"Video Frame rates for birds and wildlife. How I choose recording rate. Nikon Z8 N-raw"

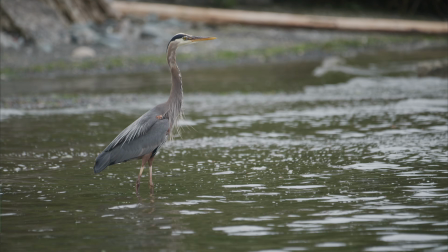507s
You can see how the waves are slowed right down. It's because you're dropping the frame rate by half.
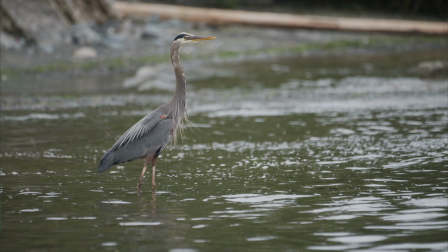512s
It looks great in playback, in slow motion.
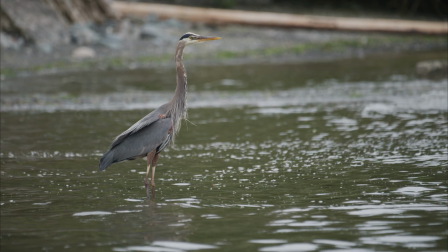515s
The wind rippling on the feathers still looks natural, but it'll basically extend the clip out so you've got more usable footage.
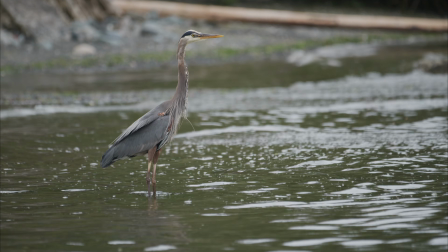522s
So if you've got a short duration encounter, it'll basically double the time of that encounter.
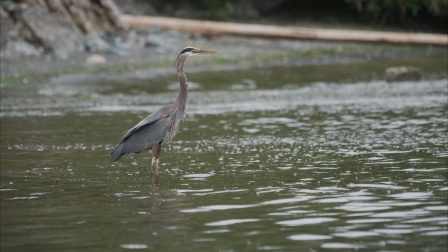528s
So you see a bird lands for 3 seconds, all of a sudden becomes 6 seconds or 8 seconds footage on the 24 frame per second timeline. It just adds more footage for you so you can work with it without looking like it's in full slow motion. So it's a really nice, the 60p is a really useful frame rate.
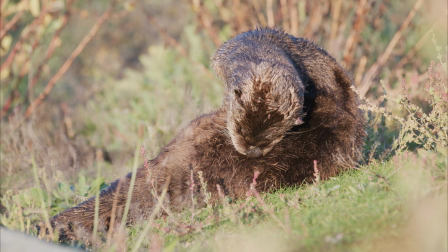546s
So this one, I'll give you an example. So this is a good one to demonstrate how it helps with the vibration a little bit.
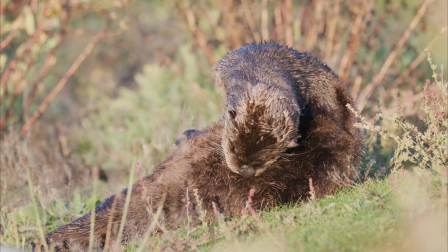551s
So this, you can see this is handheld. I was laying in an uncomfortable position, so there's quite a bit of movement here.
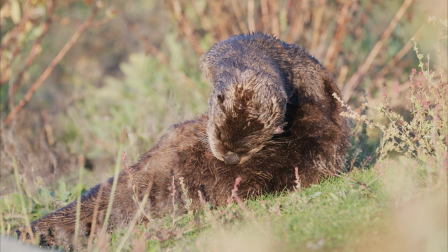556s
But watch what happens. You can see how much bouncing around we have going on here with the footage.
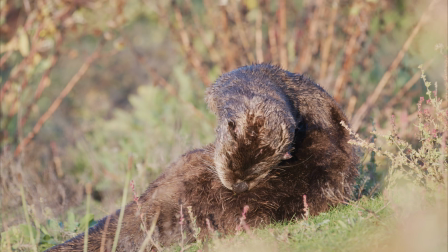562s
Watch what happens when I drop this to 24 frames per second. So this is at real time. You can see there's quite a bit of movement in the camera.
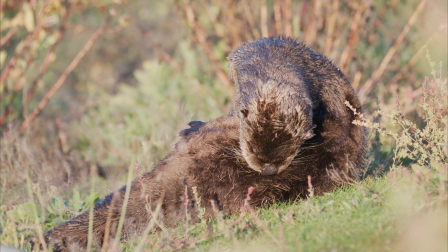569s
It's not going to get rid of the movement. So you can see how the motion of the camera is slowed down.
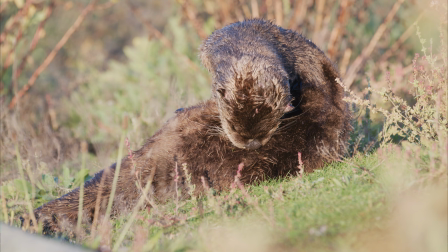575s
It's not as quick, and it just helps a lot. So now if you do stabilization on this footage, it looks great.
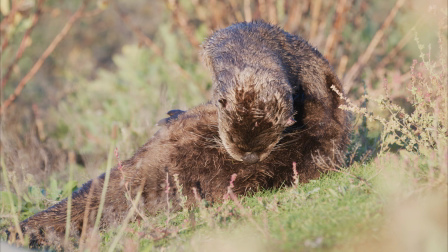582s
It'll really kind of cut out most of that movement, at least from quick movement.
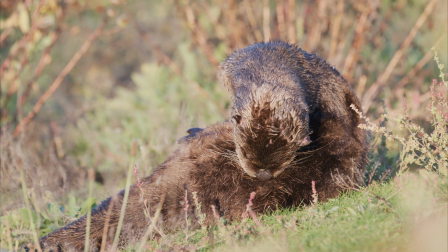590s
So that's a great trick. With shooting 60, you drop to 30 or 24 in this case,
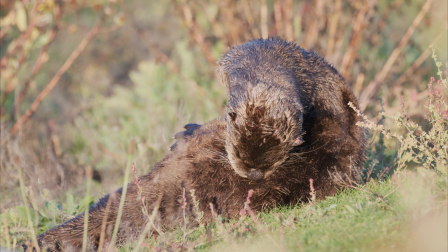595s
and just that drop of frame rate will really smooth out the quick movements if you're hand holding the footage. Okay, so yeah, and again, the 4K being full frame, another one, even with the 4K 60, it's a great one for using in lower light situations where you still need that potential slow motion.
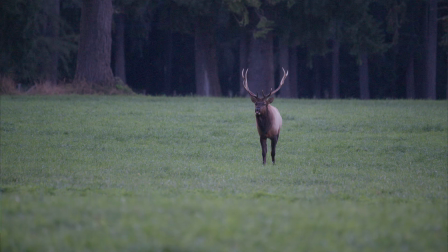613s
Okay, so we take a look at this elk walking towards the camera here. So again, it's a low light situation, so you wouldn't want to be going to the crop modes.
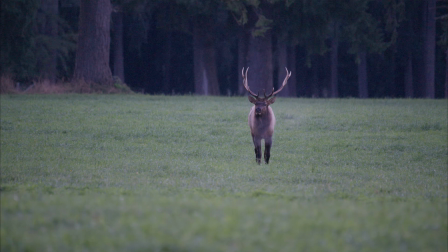630s
But this just kind of adds some dramatic effect as he's walking towards the camera here.
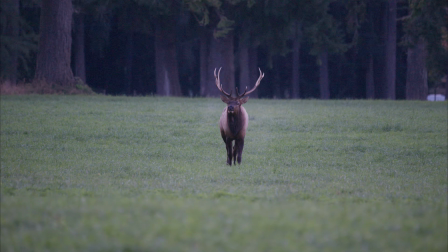635s
And like I say, it doesn't really look like it's in slow motion. It looks fairly natural, even with the breathing and everything else. But it just kind of adds a little bit of dramatic effect to the footage.
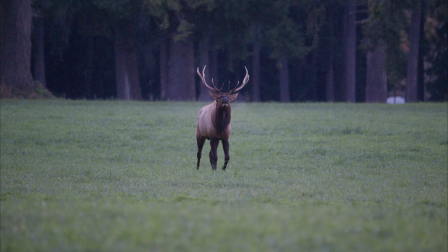647s
I like 60 for wildlife, and I definitely find the 120 works for in the bird world a lot better.
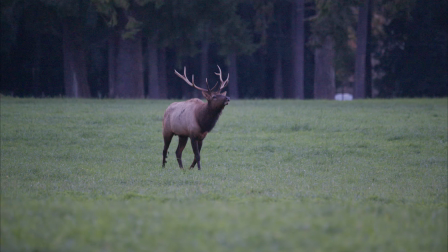654s
Wildlife generally,
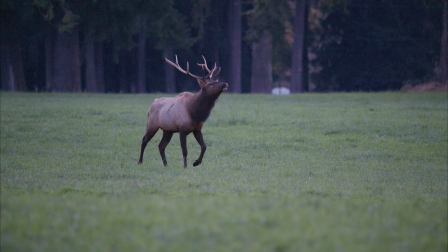655s
the 60 works is nice where it slows it down enough most situations where the 120 will be over slow.
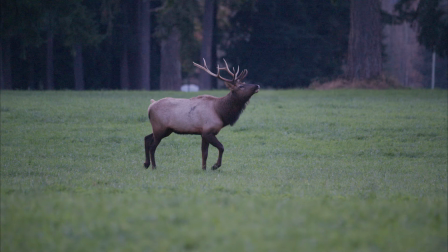663s
This guy walking at 120 frames per second, slowed down to 24 frames per second,
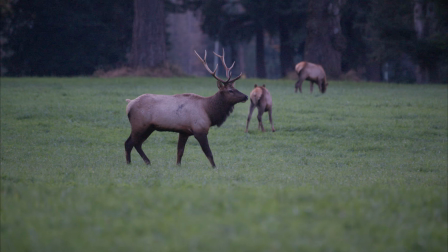668s
would be a 5 times slow motion, and that's just too much. It's really slow, and it just doesn't really work.
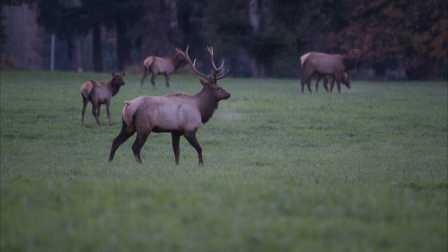675s
But the 1.5 times going from 60 to or sorry 2.5 times going from 60 to 24 works really well. And then this camera with the 4K, it also has 120 in the N-raw, and the 120 in the N-raw is fantastic. You're dealing with full frame. It's one of the few cameras on the market that'll do 120 frames per second without a crop mode, and it's an amazing feature because you're getting the benefits of the full frame, but you're getting the high frame rate, so you can really slow that down. So with 120 frames per second video,
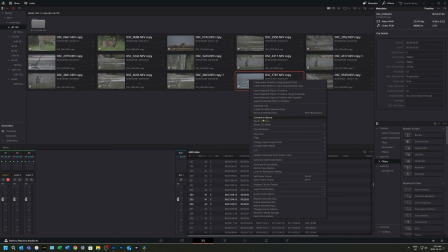710s
when you drop it onto a 30 frames per second timeline and you do clip attributes and you change it to 30 frames per second, you're basically doing a 4 times slow motion. When you put it on a 24 frames per second timeline like this, it's a 5 times slow motion. So it can get a bit confusing. Some cameras do slow motion in camera and it'll be 5 times or 4 times.
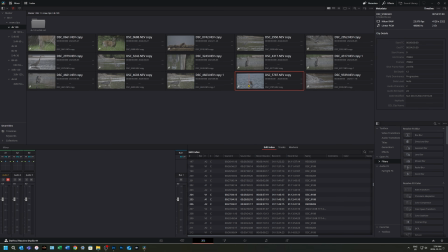730s
That's basically what we're doing here by shooting the faster frame rate and then slowing it down in DaVinci Resolve. We're just doing it in reverse basically. And so just recording high frame rate and you slow it down. And that's kind of a nice way of doing it. What's nice about doing it this way is that you've got options of how you want to use it. If you record it in slow motion, it slows at a 5 times slow motion. It's more difficult to do anything other than slow motion. You're basically stuck with that footage. So with recording it this way, you can slow it down, and that works super well.
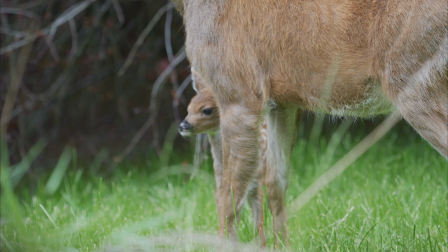761s
So you can see with this deer, you can see even at 120 frames per second, if you have good light,
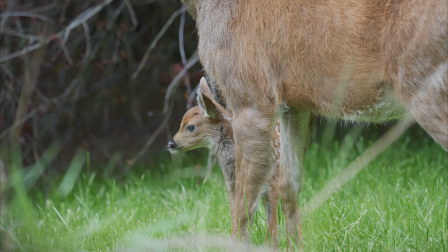769s
there's very low noise because there's no crop factor.
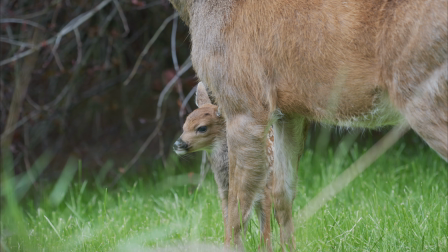773s
So that's why I said this is an amazing setting where you might encounter some action.
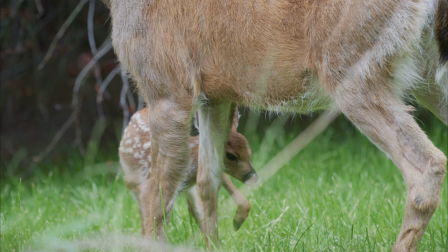780s
The flip side of it though, the 120 does not play back well at real time
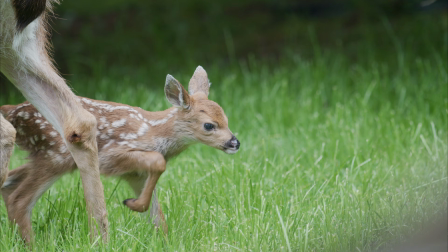789s
if there's a lot of action. So the 120 frames per second is fine.
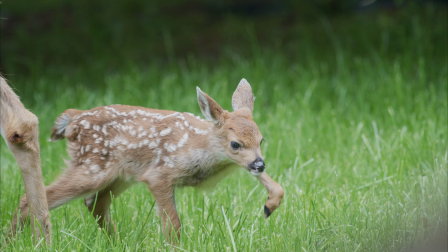793s
If there's no motion, you can definitely play it back at real time.
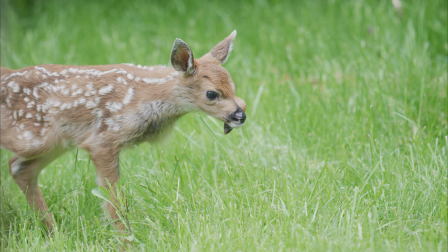798s
But if you've got any sort of motion at all, you will see the frames that have been dropped, and you will get a jitteriness to it.
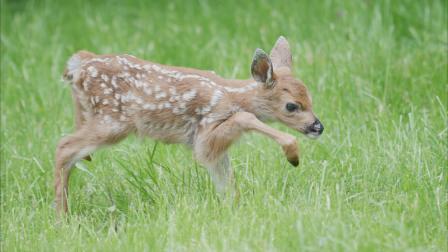805s
It's less than ideal. So this is definitely a frame rate you're going to use when you're trying to freeze action.
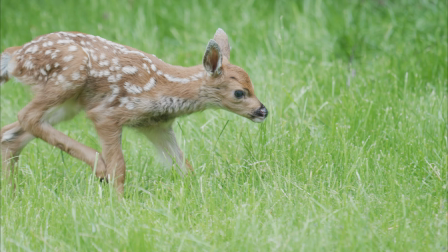813s
This adorable little fawn walking here.
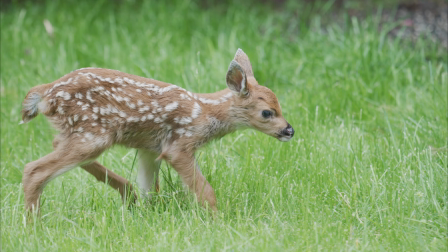815s
I wasn't sure if he was going to bound away, so that's why I was shooting the 120, but it still really works, even though he's walking slow.
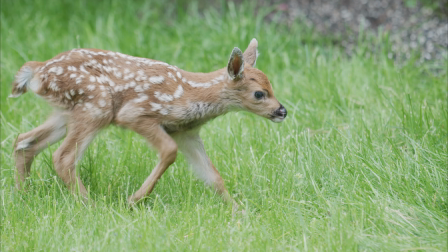822s
And I was hand holding this, so there's quite a bit of movement in the camera itself.
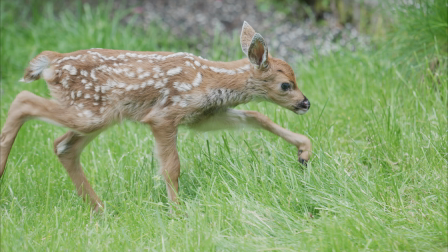826s
So by slowing it down 5 times, it still makes for really great footage, and it really smooths everything out really nicely.
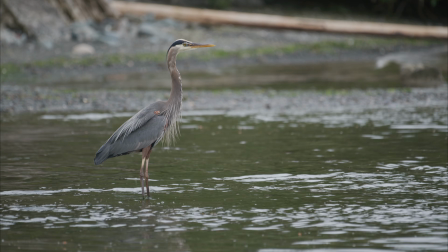835s
So this is similar to that heron footage we saw. We're at the 124.
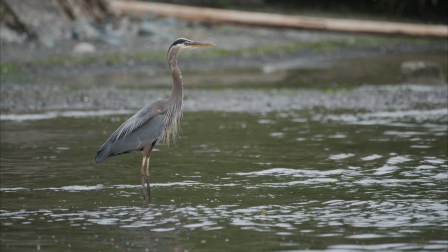840s
So instead of just being slowed down 2.5 times, we're slowed down 5 times. You wouldn't probably shoot this heron at this frame rate unless you're expecting it to catch a fish.
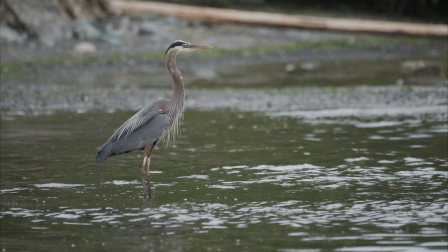849s
And that's why I had this rolling at this frame rate.
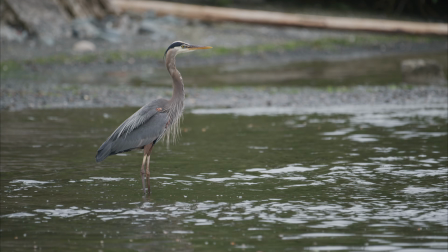851s
I was hoping for it to catch a fish, and that's where that 5 times slow motion, slowing it down, works wonderfully.
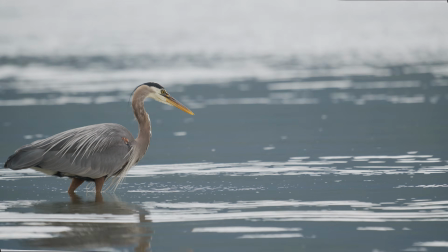858s
It looks amazing. Like I said, that 5 times. So if I put this on a 30 frames per second timeline, that would only be a 4 times slow motion.
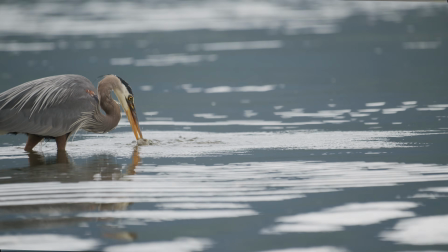866s
So putting it on the 24 is a 5 times. That I think it just adds a little bit extra.
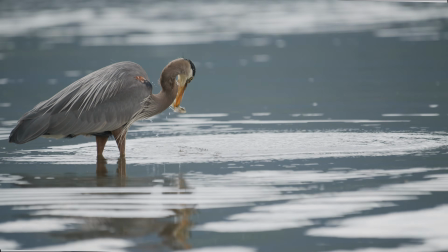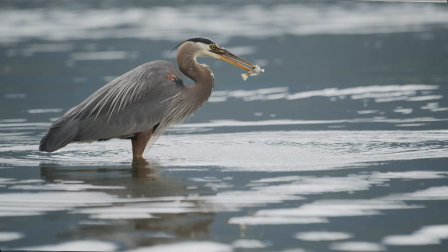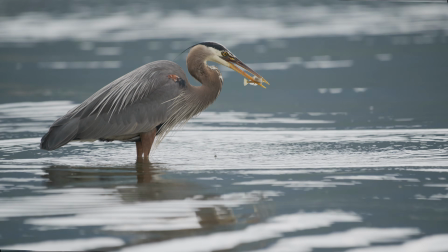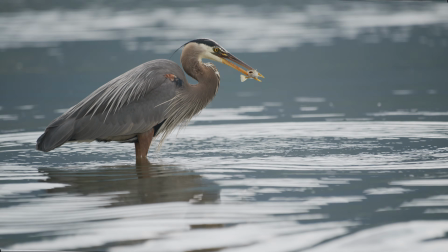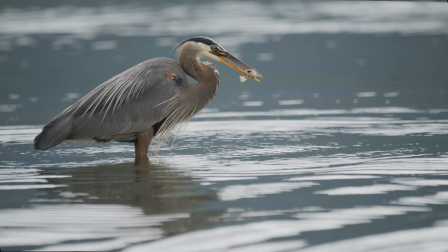893s
But you can see with the background just how clean the 4K is.
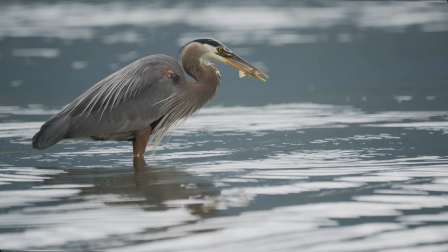897s
And that's, like I said, this camera shoots beautiful 4K video at any of the frame rates.
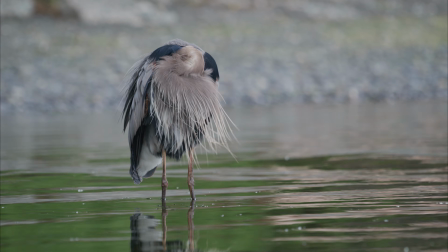904s
So you can see the feathers blowing in the wind. Again, everything just looks, gives it that cinematic effect when you've slowed it down.
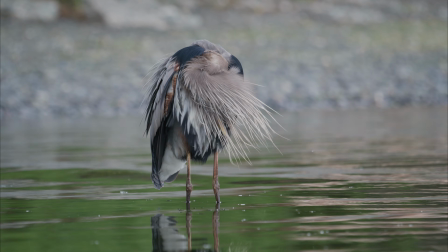912s
And when you look at this next clip here, you can see just how beautiful it is when it's slowed down.
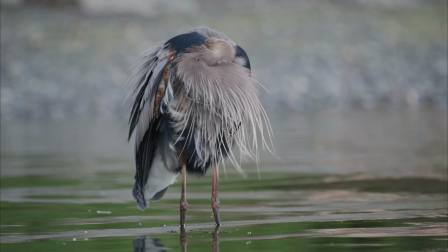917s
You can just see the wispiness of the feathers and everything else.
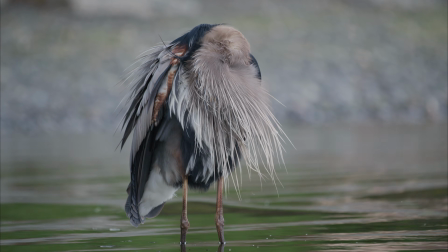922s
So for me, the 120 frames per second for a bird video, as long as there's no calls involved,
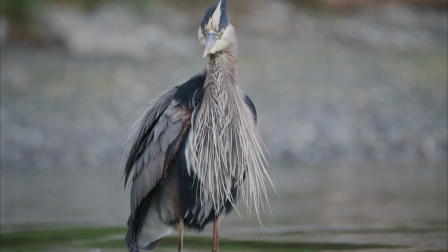927s
like I said, you really need to have, because you're dealing with slow motion.
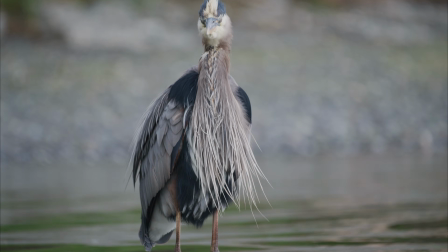932s
When you slow this footage down, the audio is not slowed down.
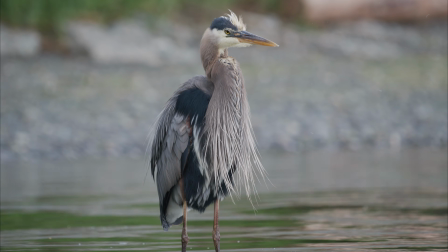937s
So the audio will basically only cover the first fifth of the clip because you're slowing it down 5 times,
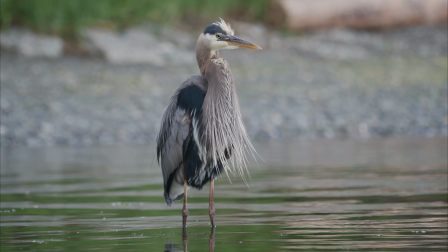944s
or the first quarter of the clip if you're slowing it down 4 times. So that's something to be aware of.
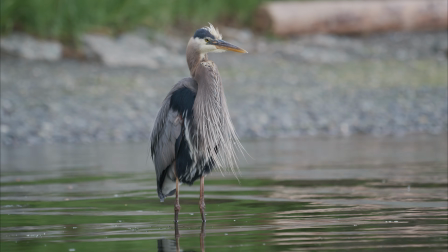950s
So a lot of times, so I'll plug my shotgun into the Rode Wireless, and this allows me to get
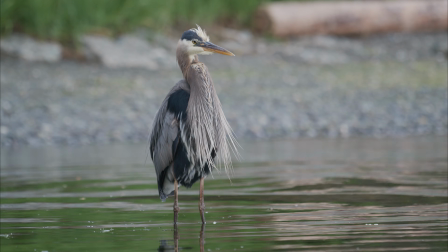958s
record separately from the camera. So I'll record ambient in through the camera, but then have a separate mic to record the other sounds around, so that I've got full playback where I can play it a longer duration. I'll keep recording throughout the shoot, so that I can kind of overlay that audio as needed. Even though you've only recorded audio for a short portion of the video clip, generally you're not going to play back the entire full-length slow motion clip. So a lot of times you have enough audio for the clip you're going to put in on the timeline anyway. So that's another thing to keep in mind. You can just kind of move the audio around to cover the clip as you need it.
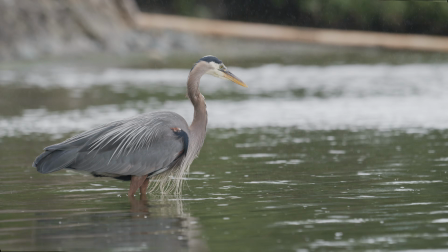999s
In weather events like this where it's raining, again, you can see how nice it is with that slow motion.